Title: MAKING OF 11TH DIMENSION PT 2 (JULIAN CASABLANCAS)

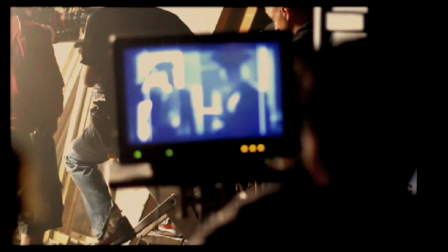is Warren Fu. I'm the director on 11th Dimension, and you're watching The Making Of Part 2.
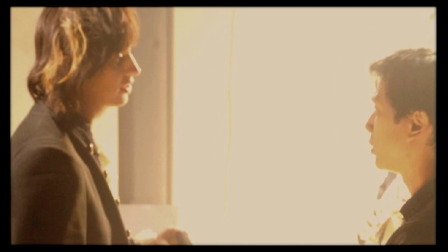Okay, cut, got it.
Julian actually brought me on board during the early stages of making his album.
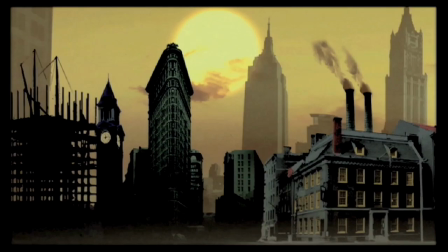He wanted to make sure all the visuals not only looked cool, but fit the concepts and themes.
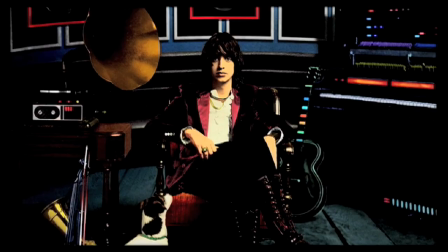Everything so far has been carefully crafted, from the album cover,
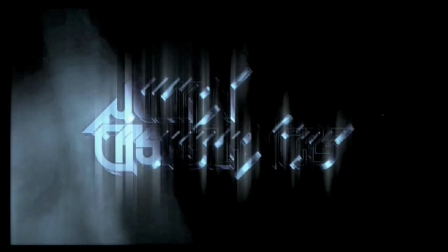till the TV and print ads, down to every single logo and font. Naturally, he wanted his first video to also fit the album.
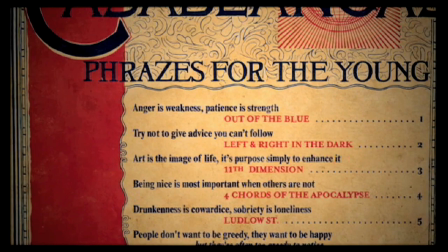The most obvious tie-in is the use of the phrases.
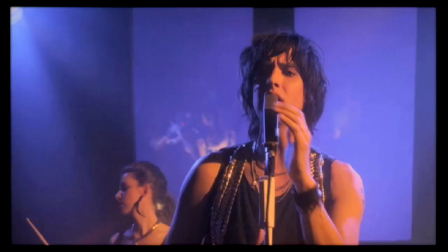Every single song in the album has an associated phrase, but there are also a few new ones that Julian wanted to introduce in the video.
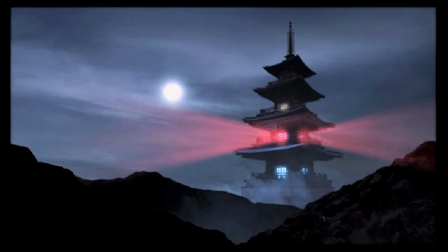But we also had to be careful not to make everything feel too heavy-handed. At the end of the day, we wanted 11th Dimension to just kind of feel fun.
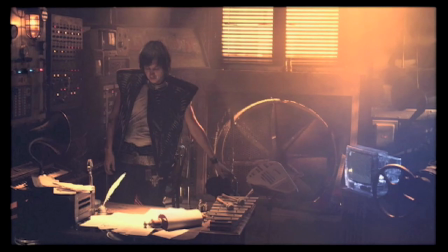Kind of feels like this early MTV video, where it's this weird mix of being both epic and kitschy at the same time. We also wanted all the effects to have that pre-CGI, hand-animated look, type of thing you might find in movies like Ghostbusters.
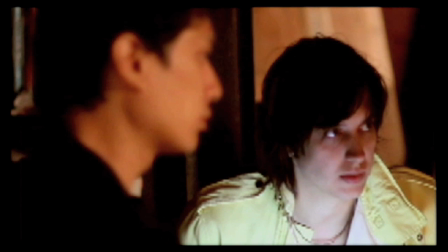So Julian already knew he wanted to do three different time periods, but we weren't sure how to tie everything together.
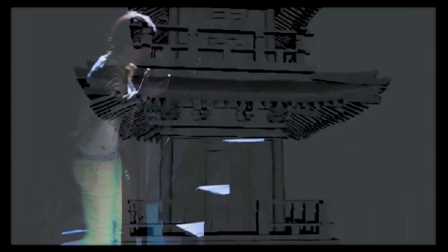So we saw this Bruce Lee Game of Death action figure in his manager's office, and that's what sort of inspired us to use the pagoda as a device.
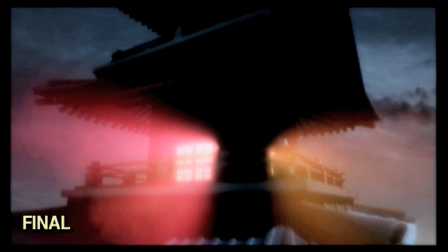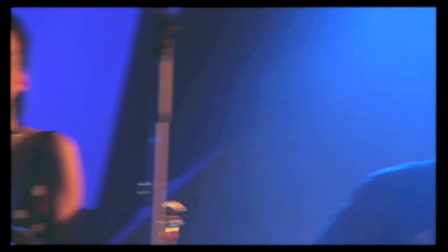If you've seen Julian perform on the road or on TV, you've probably noticed that his band members make cameos in the video.
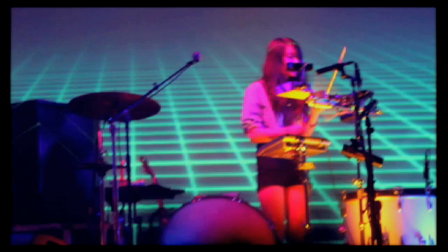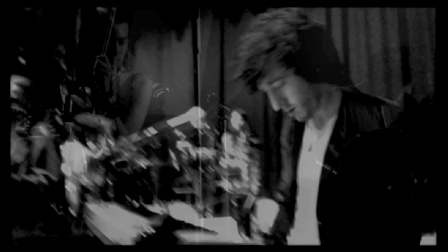I think Jeff might have gotten cut, unfortunately.
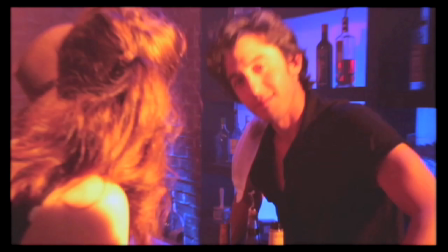And he was kind of like the Tom Cruise cocktail bartender guy in the 80s scene. I don't know if that shot's going to make it or not.
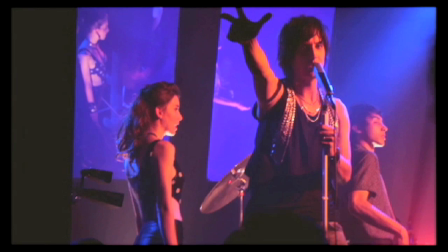But Danielle and Nelson are both part of our 80s trio.
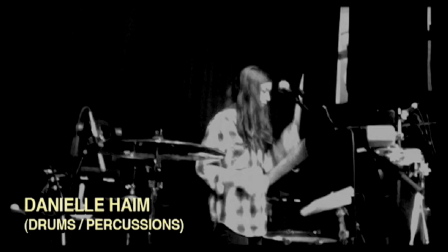Well, Danielle's drums / percussions.
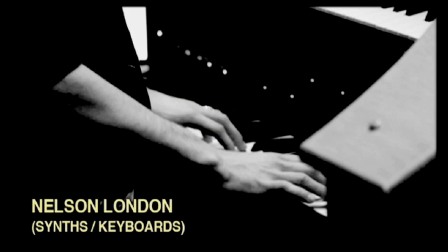Nelson plays synthesizers, keyboards.
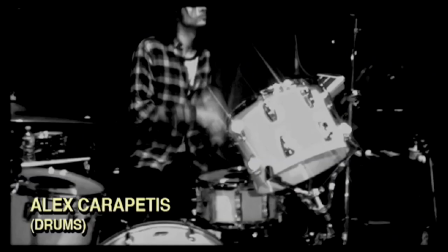JP and Alex. Alex is the drummer.
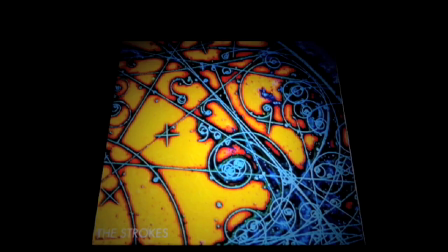JP, guitarist, the guru, as some people might know. They're playing kind of these
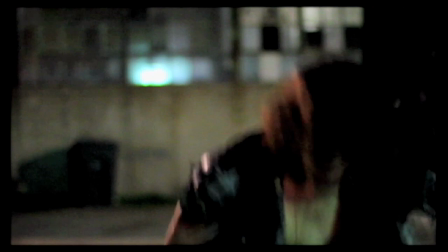parodying post-apocalyptic thugs.
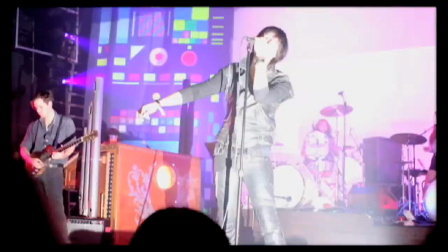The video was shot in LA.
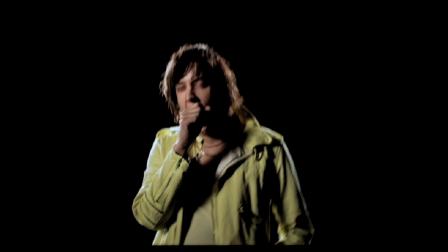We did it in one very long day at,
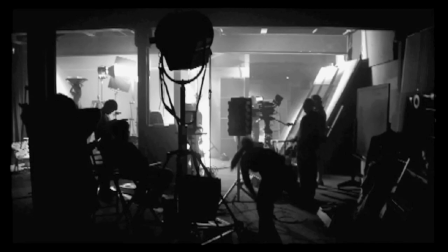some abandoned, I don't know what it was, studio, factory. It was a cool place.
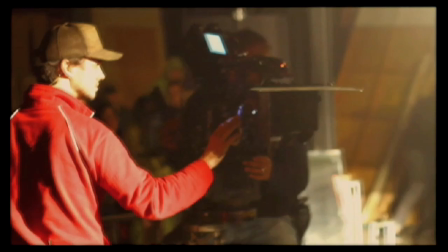So during our location scout, I brought a camera with me to take some photos of the potential sets.
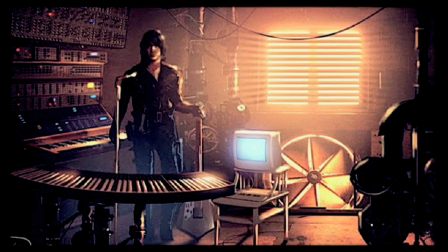So I did some artwork over the photos to show the production designer roughly what I had in mind.
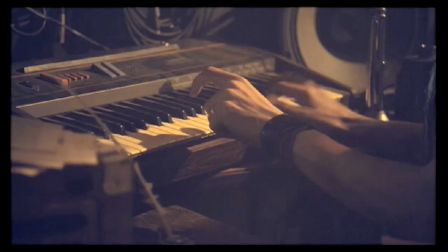So the post-apocalyptic scene basically just tells the story of this futuristic composer that desperately just wants to be left alone.
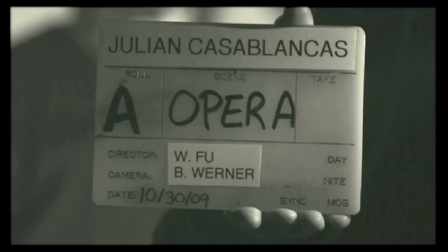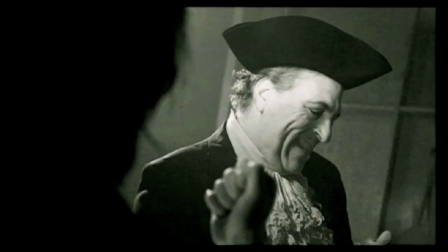We're obviously going for that film noir look with the opera scene, with the high contrast and
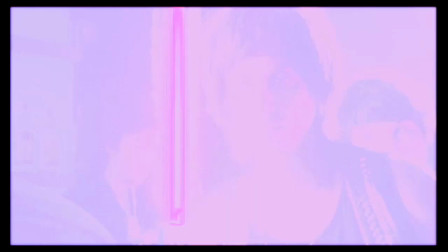shafts of light raking across the eyes, just to give it that old Hollywood feel. Most of Julian's videos in the past have been pretty much band performances.
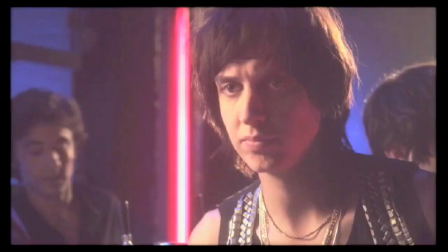I think people must have been pretty surprised to actually see him do a bit of acting in this one.
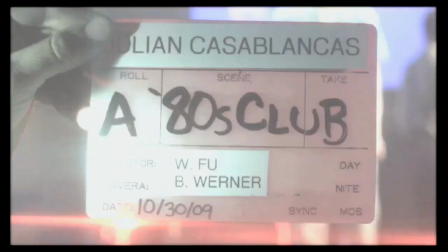The key ingredients for an authentic looking 80s club scene is to make sure people dress the part,
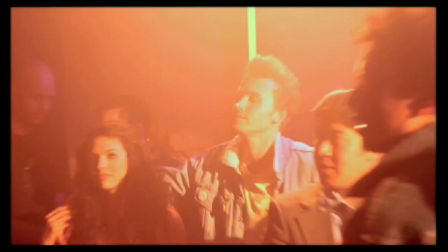use only pink and blue lighting, use a lot of smoke, and use a lot of hairspray.